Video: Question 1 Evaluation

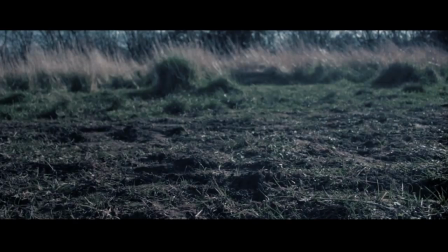10s
you can instantly see that the picture has been narrowed. I have done this by adding banners to the top and bottom of the image. I have done this to follow convention of all movies that I have seen, but I have also done it to draw the eye of the audience to what I want them to see. You will be able to see this later when you see Jason reloading his gun.
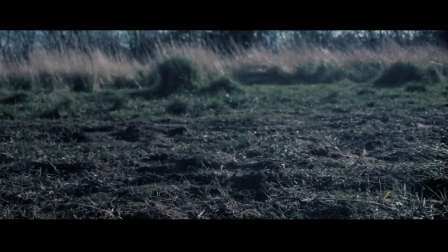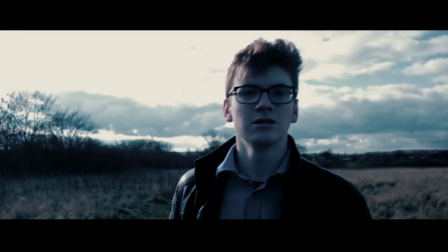33s Ollie, you there? Yeah, I'm here. What do you need? Think you're in Captain Jones and tell him I've found his criminal.
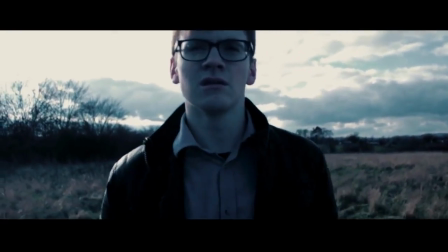40s Copy that. Any further news on Hunt? Sorry, Jason. The man's a ghost. It's alright.
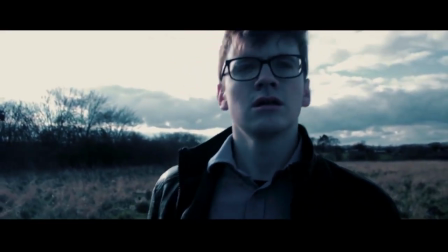46s I'll tell you when I'm done. No, wait, one more thing. Be careful. Scans indicate he's armed.
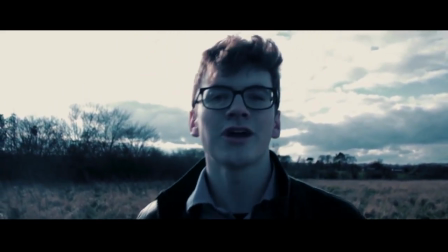52s Nothing I can't handle.
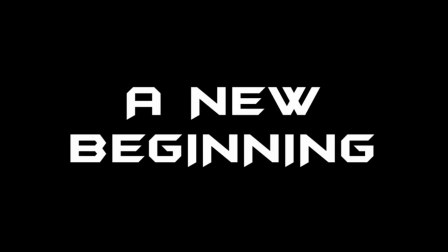56s
I position the title of the movie here to follow convention of all short films that I have seen, but also some feature films. By positioning it here, I believe it grabs your attention, inviting you to carry on watching.
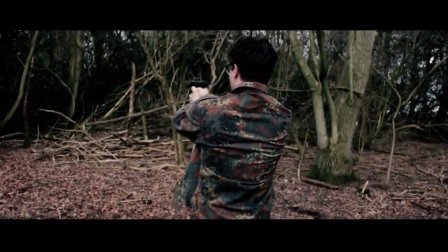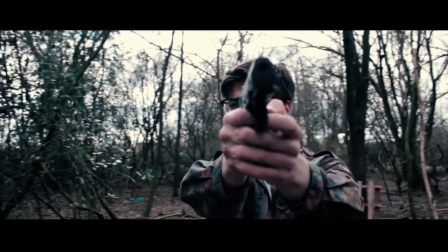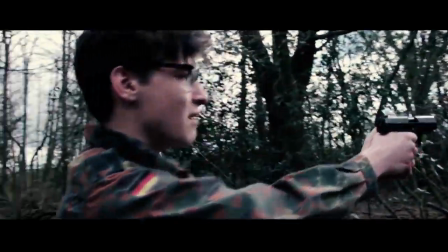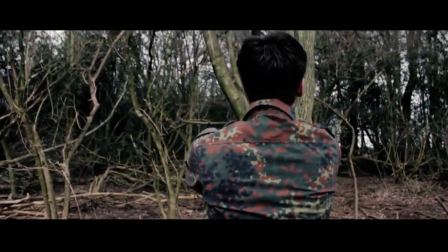99s Go on, show yourself!
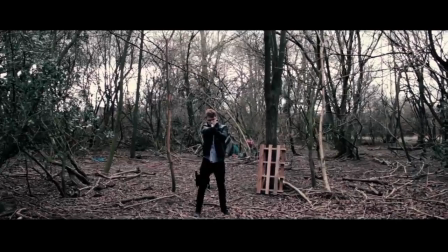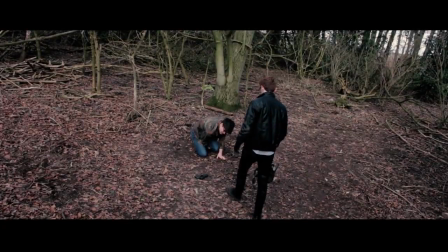110s Ollie, I got him.
I am breaking convention here with regards to the location of my film. Typically films of the same genre and story arc are normally set in a city environment, whereas I have chosen a rural location,
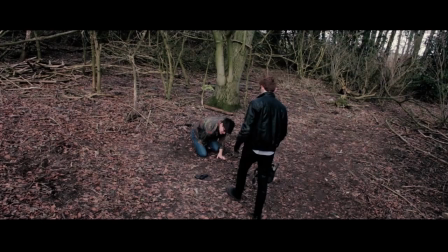125s
set it in a wood, because I consider a wood to be a quiet, secluded place which holds secrets and adds to the menacing reasons why the characters have met there, to conduct their business, to settle their scores, and not to draw attention to themselves or the authorities.
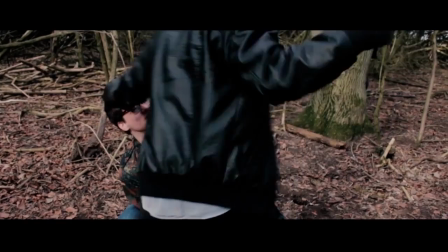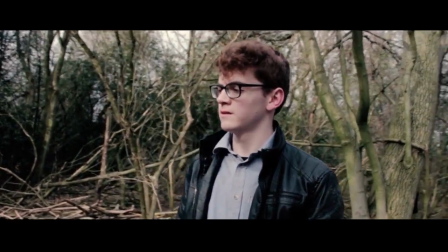146s Ollie. Ollie. Damn it, something must be jamming the signal.
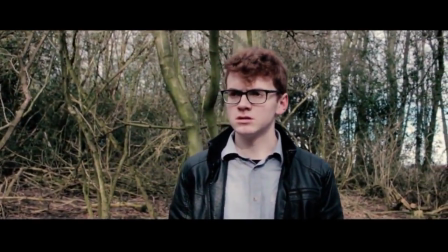152s Good.
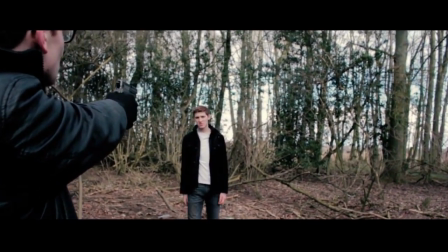157s I despise interruptions. Who are you? And please don't say the boogeyman.
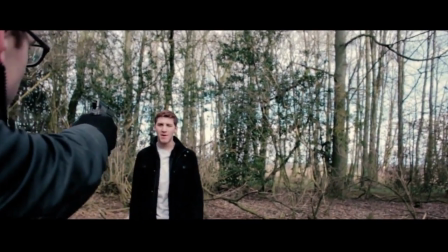162s What? You don't know who I am? Well, that's different.
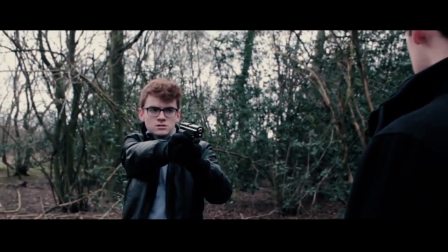168s Whoa, close enough. Well, I can see you accepted my invitation.
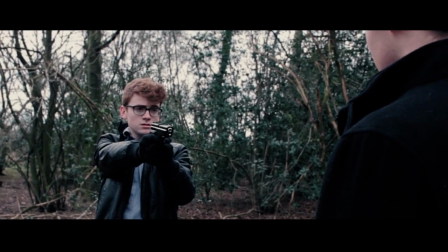174s
This is a key part in the movie where a lot of the dialogue is spoken. I have stuck to convention here, firstly with the 180-degree rule, and secondly with shot reverse shot. I have done this because it is easier for the audience to focus on the characters' facial expressions coupled with their dialogue.
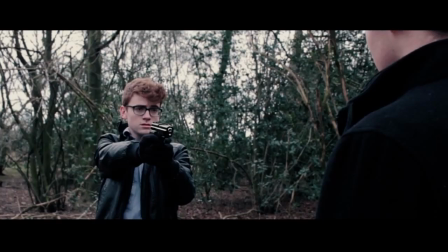190s
I have also stuck to another convention here, by using over-the-shoulder shots to capture the characters' interaction with each other. I have done this to put the audience in the position of the person being spoken to, and also the person speaking to, making them feel more involved in the short film.
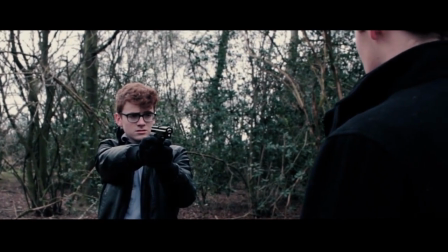206s You know this man? No. Never seen him before in my life.
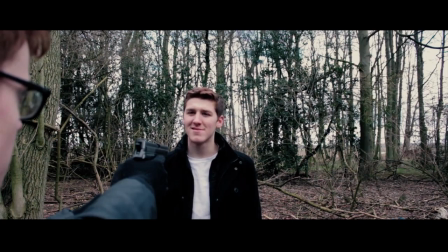212s Oh wait, no. He's the one I sent to collect you. I can see you saved me the trouble of killing him. I don't kill anymore. Well, you can't have that.
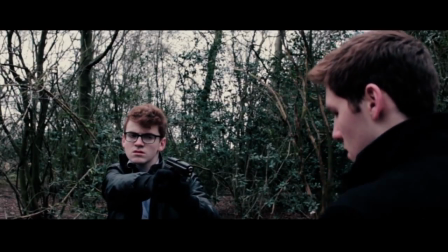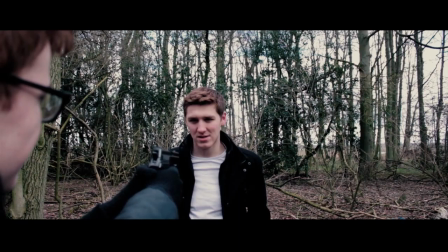228s I forgot my gun. I'll have to use yours. And how are you planning on getting it?
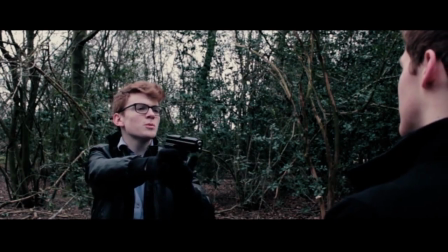233s Never mind. Why go to all the trouble of getting me here? You've been causing problems for me.
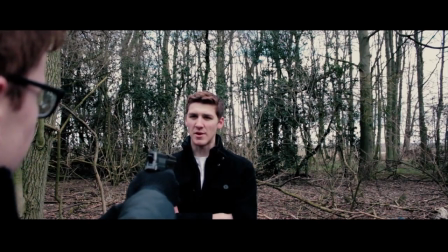238s My pleasure. I would see an end to it. You're funny. I'm still the one holding the gun.
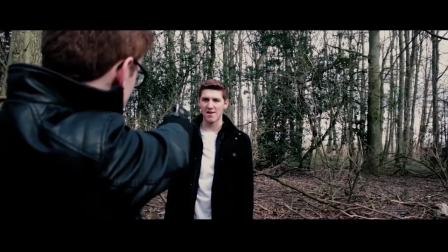244s And you still don't know who I am. I'm Alex
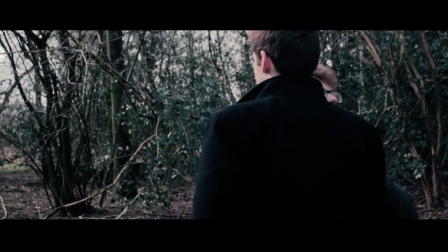251s Hunt. That was very rude.